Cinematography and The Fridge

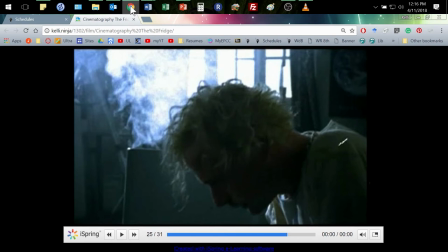(22:18)
and the chicken's still out there yeah right um so yeah so I mean we end this in this with
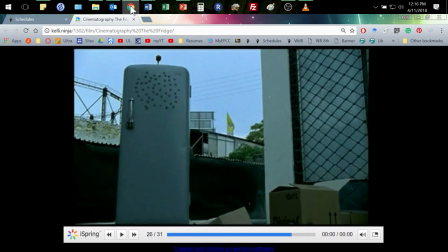(22:26)
this or you know that's part of the ending here and you can think back and there is if you go back and re-watch this you'll see there's also scenes earlier where we're seeing this fridge where it's always above us we're looking up at it and so it becomes that thing with more power there and
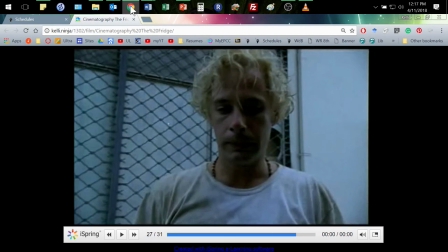(22:43)
then we get you know Georgie just in the same way we saw that old man the older man at the first you know limping away through the rain and the darkness
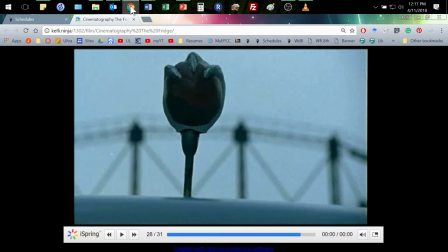(22:51)
down this alleyway we get Georgie doing the same thing and of course that signal that this isn't really over it may be over
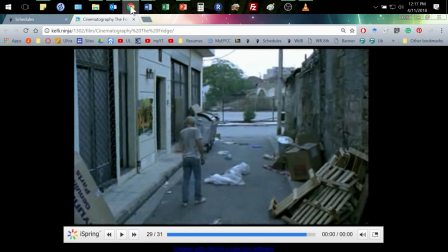(23:00)
the battle may be one for Georgie but there's someone else out there who's gonna have to fight that same battle and then of course you have the magnets right I
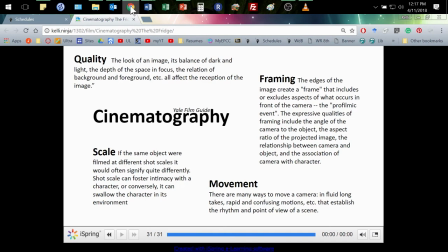(23:09)
work yeah enticing thing entice it in so a number of those things and even more are going on here and that's one of the ways we look at it now when we watch it we just watch it first time you watch it you just watch it just enjoy it take it in right
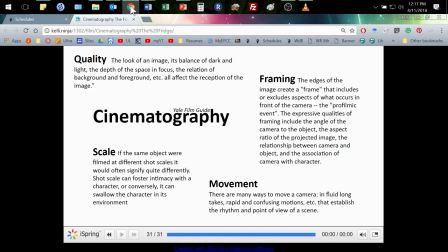(23:26)
for whatever it is for scariness for silliness because if you don't experience those emotions that come with it how can you ask yourself well what caused me to feel that way you've got to have that feeling that goes with it and then you say wait what what was it and it may be
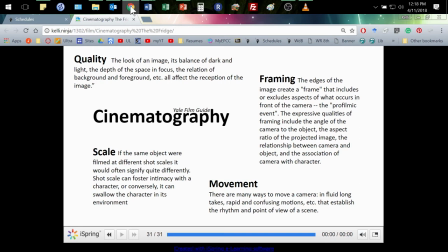(23:43)
sometimes it is of course I mean the writing and the scripting makes a difference but at the same time it's more than that if we had just read the script for this and it says you know close-up view of Georgie's face we would have imagined that right but it would it be
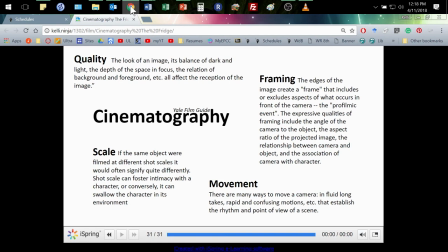(24:00)
at all the same as seeing the whole thing no if I'd have sent you home with the script and said okay we're gonna study film by just reading the script she would have said you're missing something Kelly you're missing something so first you have to take it in and the same is true
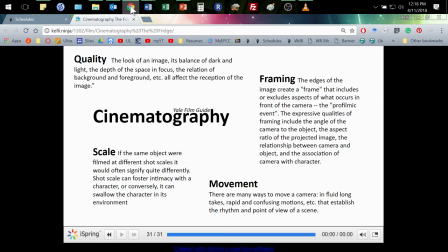(24:16)
with reading stories first you just have to read them and let them be let them settle on you and be what they are and then to analyze we step back and we look at it again and say okay what went into this what is happening and that's where we have to know that
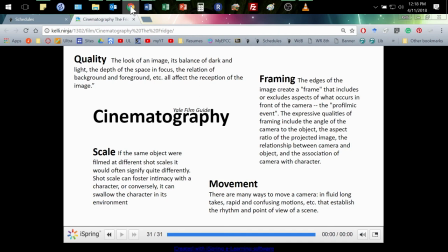(24:29)
terminology because that gives us something to say well what is happening with the distance in these shots with the scale that we've got going on here what is happening with the movement of this camera what is What's happening with this sliding or this mise-en-scene or this sound thing? Cool beans?